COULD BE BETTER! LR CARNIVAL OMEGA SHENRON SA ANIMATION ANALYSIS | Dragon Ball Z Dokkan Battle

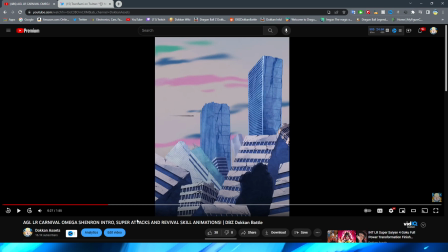Obviously, you're not going to be seeing what enemy you're fighting from this distance anyway, so you don't have to look at the sprite here, because obviously it's just this little, like, you know, blur,
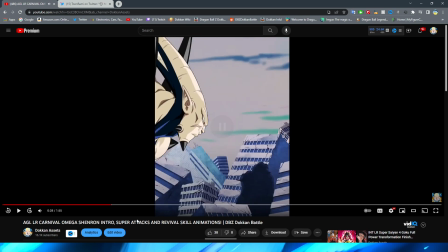basically. Very cool on that. Now, Omega coming through here.
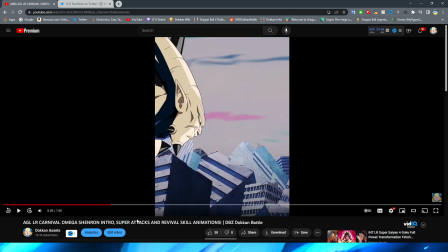This is such a sick shot, ladies and gentlemen. You have Omega's head kind of come into frame here, and obviously everything flying around.
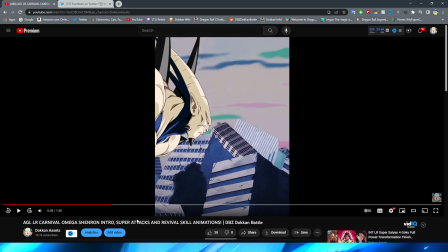This is so nice. So, first of all, we have Omega come in, and this angle looks very strange, right?
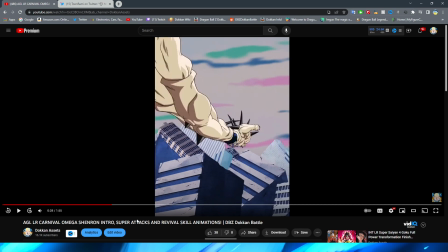Of course, with Omega kind of stretched out coming in before he twists around. I do not know the exact terminology for this. I believe it is called smearing or animation smearing. I'm pretty sure that is what a YouTube comment on one of my videos has told me before.
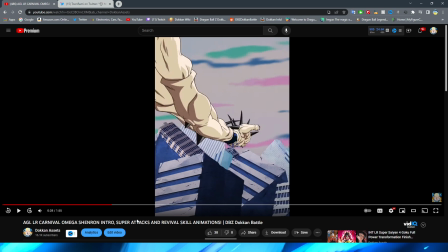I think that is the technical term. However, TLDR, it's basically when in animation, right, they take a couple of frames, right, and stretch the character out to some wacky proportions, right? So obviously if you paused it, it would look really weird.
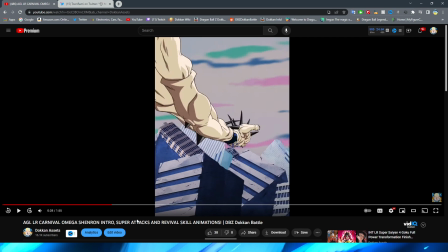But the whole point is that you are supposed to obviously be looking at these in full motion, and so when it's, you know, in full motion, it looks a lot more dynamic, the movement looks a lot more interesting, and it just looks really cool, right? So obviously this looks very strange out of context.
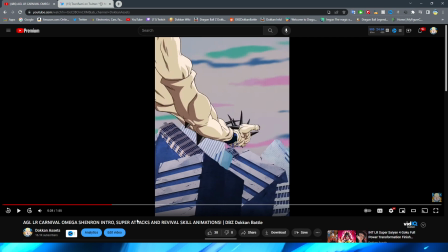Long Omega Shenron right here. I might have to actually tweet out this screenshot because it's just really funny out of context. But obviously Omega kind of stretching out here before we have him twist, right, which is a pretty cool effect.
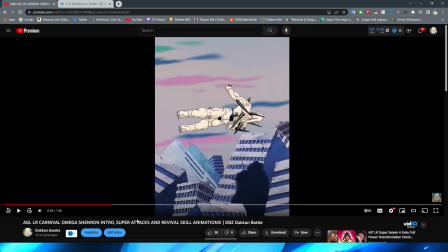You have Omega's feet kind of in frame there before he twists around a little bit, which is a pretty cool little effect, right, with him flying forward
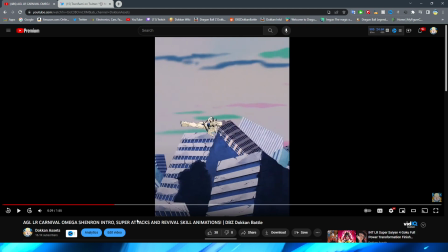towards the enemy, right, and you actually have him twist a little bit as he's going.
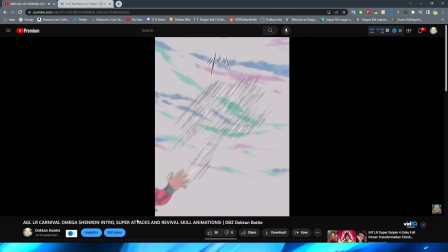Now, I will say, the one thing that I do find a little bit strange about this whole sequence right here,
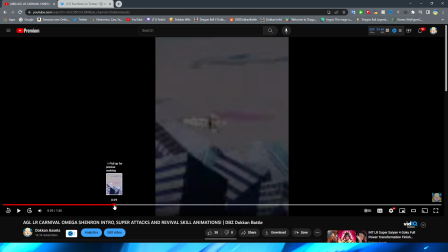I really like this, right, again, with the funny stretched Omega, right, with the smearing.
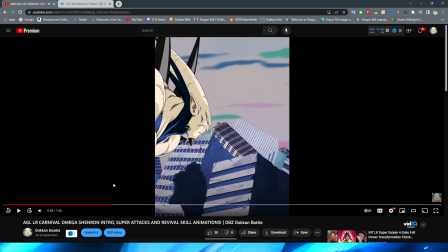But my problem is, it kind of doesn't feel right, because you have Omega come into frame like this, right, where he's kind of like parallel with the cameraman, I guess is what you would say. You know, the cameraman never dies, so of course he ain't afraid of Omega Shenron. But it's really weird because, like, this shot
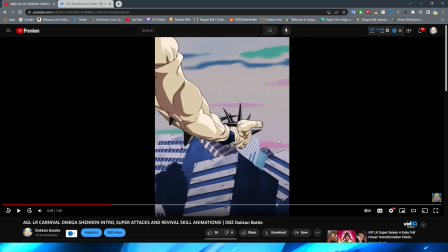kind of implies that Omega's gonna start moving towards the background, right?
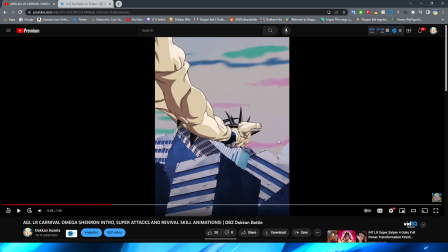But then he's right back twisting forward.
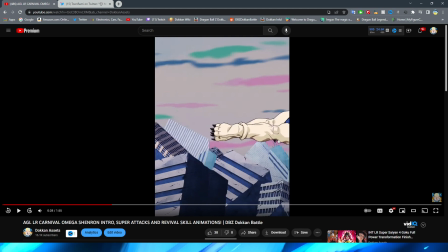right? Like going in the same exact direction he was when he came into frame.
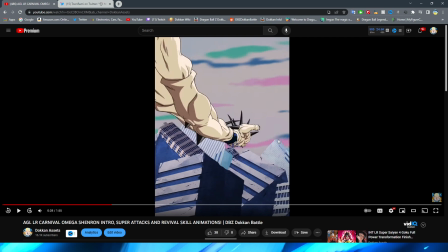Now, I'm sure what they were kind of going for is that Omega was beginning to twist around to then, you know, end up in this position off screen. But it is still a little bit weird because I feel like it wouldn't really be this
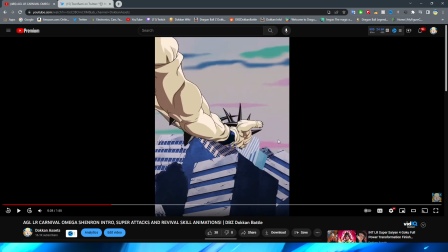angle that he would be twisting at if he came in like this and then ended up like this.
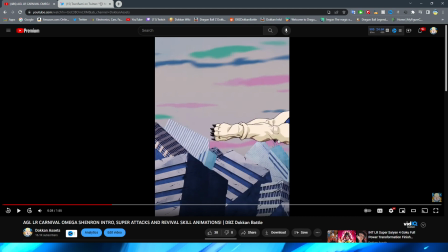I just feel like the way that he's moving isn't correct. I don't know, like the direction that they put him in. It's just a bit strange. I feel like there should be a little bit more in between to kind of really solidify the spin.
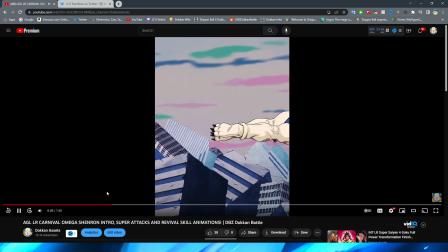It's a little interesting the way that they do it, honestly. Because, like, you kind of see that it's sort of implied in, like, the second half.
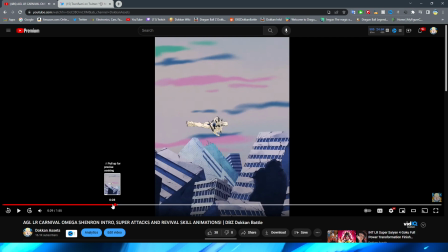They do a little bit better of a job with it. But I don't know. It just feels a little bit out of place, to be honest.
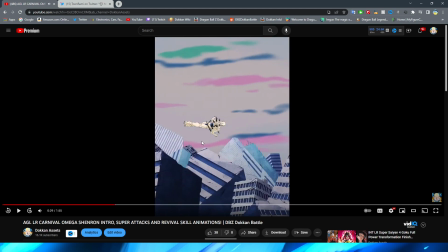I will say, I do like the little bit of movement that they have towards the end here, right? When Omega's actually twisting around.
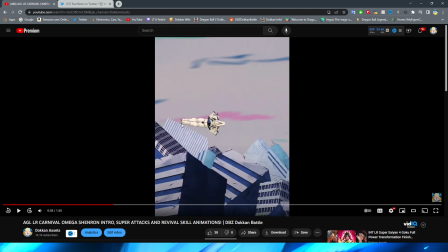You can kind of see his feet moving a little bit and spreading apart. That is pretty cool.
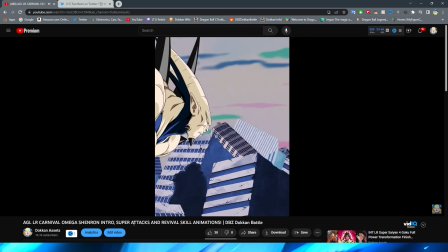I do kind of wish that they went full out with this and did some really cool rotoscoping to kind of make this have a lot more of a 3D effect than it does,
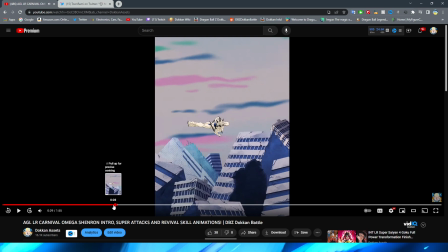because even in the latter part, which looks fine, there are still a couple of little pose changes that I feel like you still kind of notice, like there, right, when he finally changes into the final pose. It's just a little choppy, right? I don't know why they didn't go all out and actually just like use rotoscoping, you know, properly.
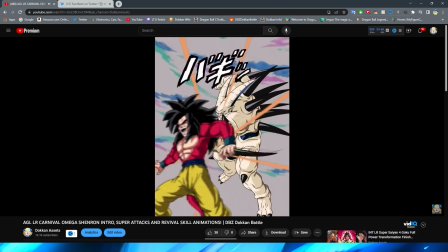It's kind of weird. Smoothie go crazy. Anyway, I will say this punch from Omega, very, very well done.
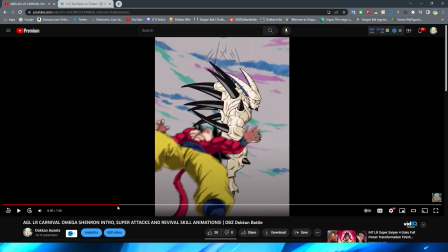It is very, very cool. The way that he teleports in obviously looks pretty good.
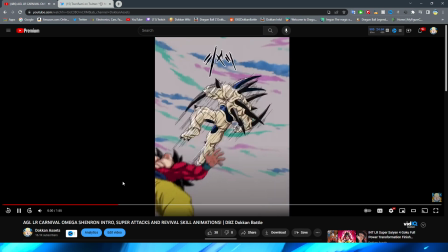And then I will say, I feel like the pose change here is fine because obviously he's quickly getting ready for the punch, right?
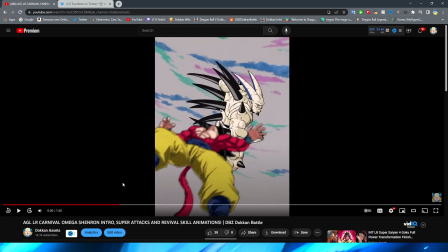And turning around for it. This whole shot executed very, very well in my opinion. I don't really have anything with that.
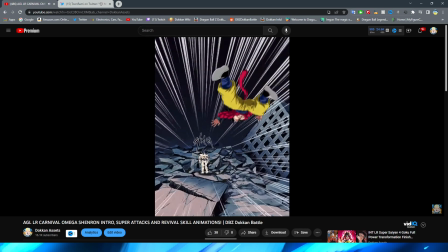Now, we are coming up to the scene that I have been waiting for, and I know a lot of people have been waiting for.
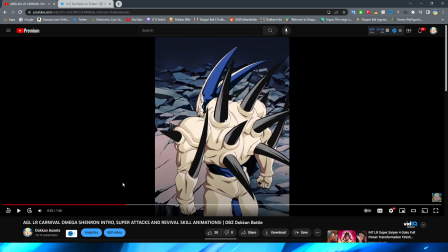First of all, kind of unfortunate they have Omega's head just turn like immediately. I kind of wish that they had like, I mean, I don't know, maybe it is like that in the anime, but I kind of wish they just had like a couple more frames of him turning his head.
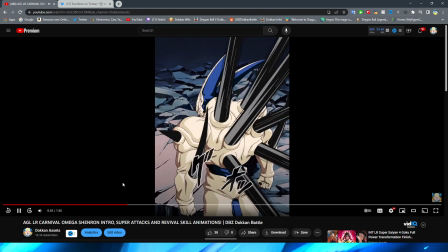Not a big complaint though. Regardless, obviously the iconic scene where Omega stretches out his back spikes, which that looks fantastic, by the way. The way that they animated his spikes stretching out like that looks so cool. I mean, it is a very simple effect, right?
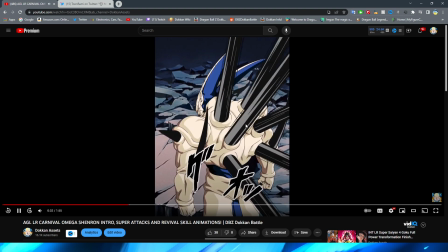It is quite literally just taking the spikes and kind of like having the two assets flash in between each other, right?
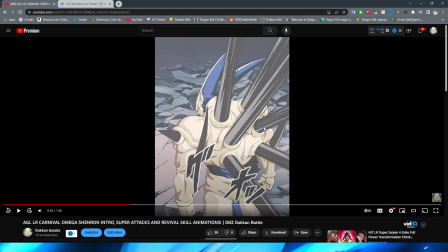To kind of give that effect.
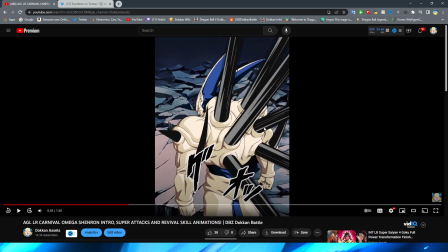You know, you basically just have these two that are like the thicker white lines than the thinner white lines, and you just flip-flop between them, and then that gives the effect of them growing.
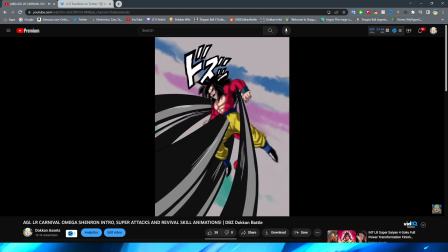But it looks so nice, right? So now, with this, the classic scene,
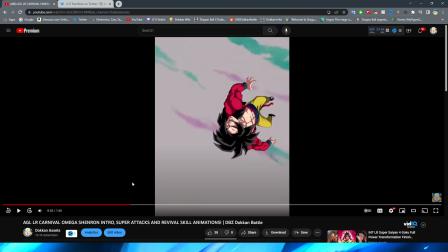where Omega basically just absolutely penetrates Goku here, right?
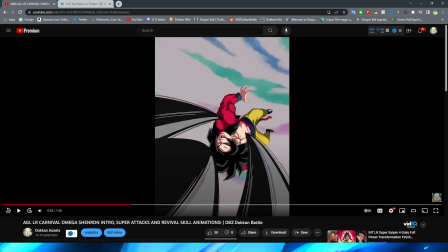First of all, the spikes flying up do look pretty cool, right? And it is very interesting that you kind of have this perspective. Sorry, I need a drink of water. Hold on. Omega is currently taking me down.
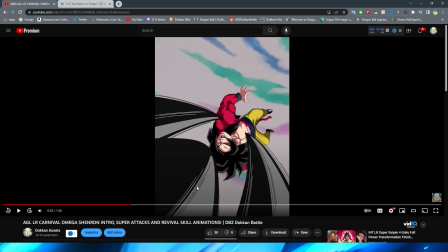I'm about to end up like Goku unless I take a drink of water, bro. This spike right here, it looks very cool from the angle that you're seeing it at, right? Because obviously it looks a little bit thicker, but obviously it's almost like you're right next to it.
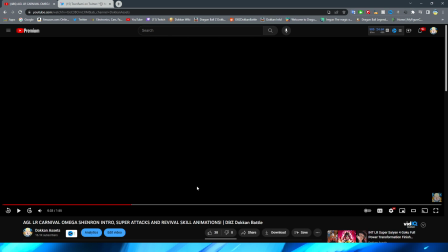You have this impact frame sound off, and then obviously you have Goku impaled there.
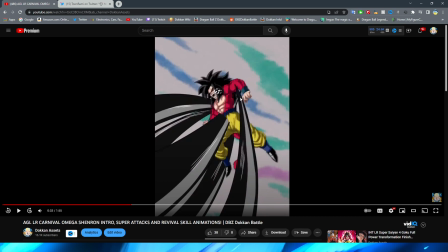Interesting that like this spike isn't actually hitting him, but these ones are, and they're actually like stabbed into the sprite. I wonder if the way that they did this, we're gonna have to look when the assets drop, if they literally just cut the edge of the spike in half and it's not actually like clipping into Goku somehow.
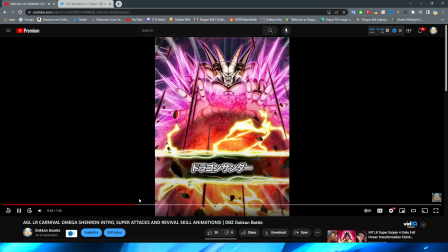This is pretty cool though with them moving, right? That is definitely a nice little effect. Here's the thing, right?
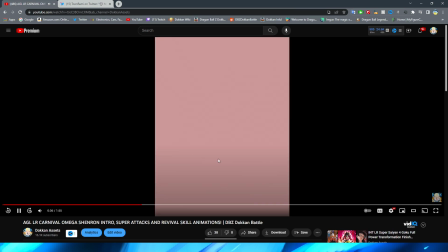We are about to get to the Pinnacle Scene, where Omega is basically zapping the enemy, right?
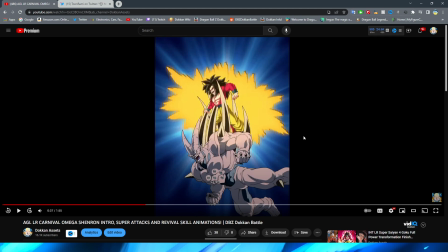This shot is such a cool shot in GT, and again, is a very iconic scene for Omega. But I don't think that the problem is with Omega's animation.
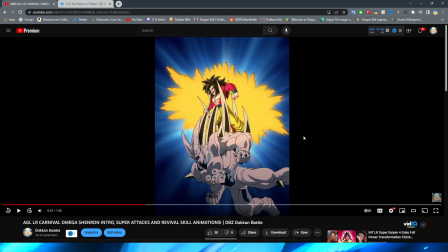I think that unfortunately, this is another L for our greatest rival in Dokkan Battle, the stinky enemy sprite.
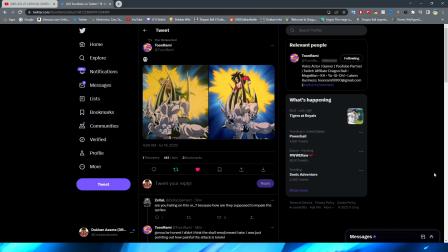I actually have the boy Toon Rami's tweet pulled up here to give us a little bit of a side-by-side
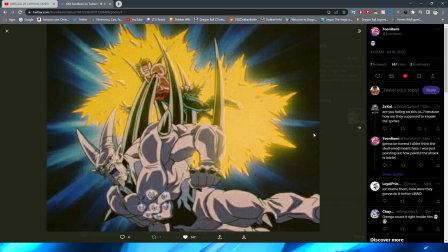with the actual anime version, right? Which obviously is super brutal and honestly kind of wild.
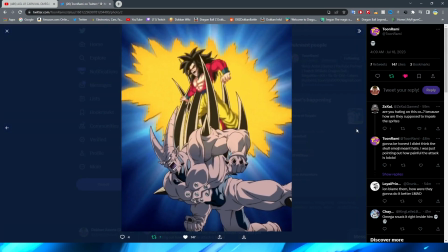And then we have the sprite version,
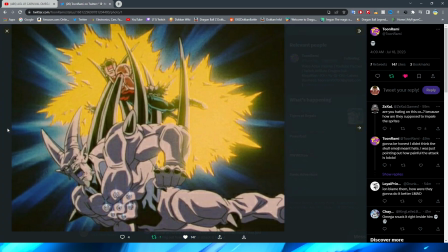which, comparably so, is laughably bad, to be honest with you.
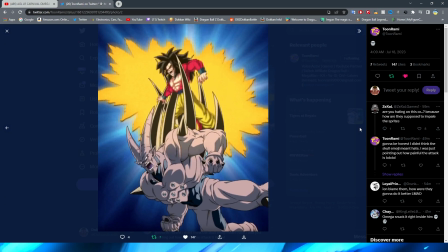And again, I don't think that it's Omega's fault that it looks like that. Granted, looking at this side by side,
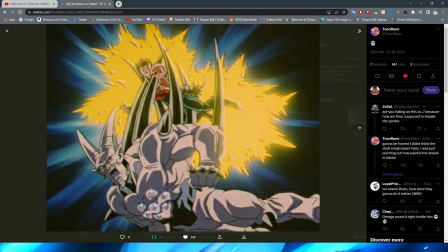they definitely could have shaded Omega a little bit better and kind of made the background a little bit better and maybe gave it a little bit more dynamic electricity.
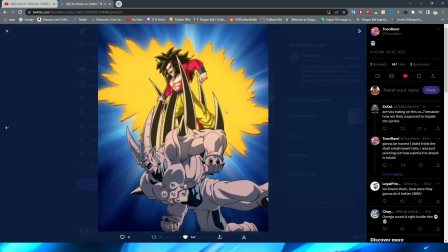But the reason why they don't do that is because obviously, well, I mean, I can't say for the background, but with the electricity, right, they make it a simple circle because they obviously don't, like, aren't able to make it fit around every single sprite in the game,
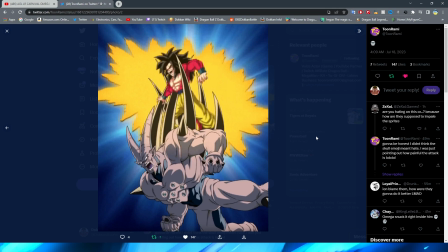because obviously every single sprite is a little bit different, I guess, except for like most of the humanoid form characters of just like Goku, but even those, like Vegeta is smaller than him, right? With this, they have to make this kind of generic little electricity effect,
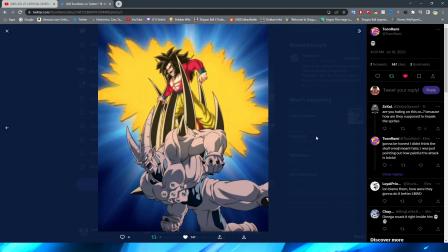because how else, you know, if this is Hyrudagon, it's going to look really weird if it's shaped to Goku that he's stabbing, right?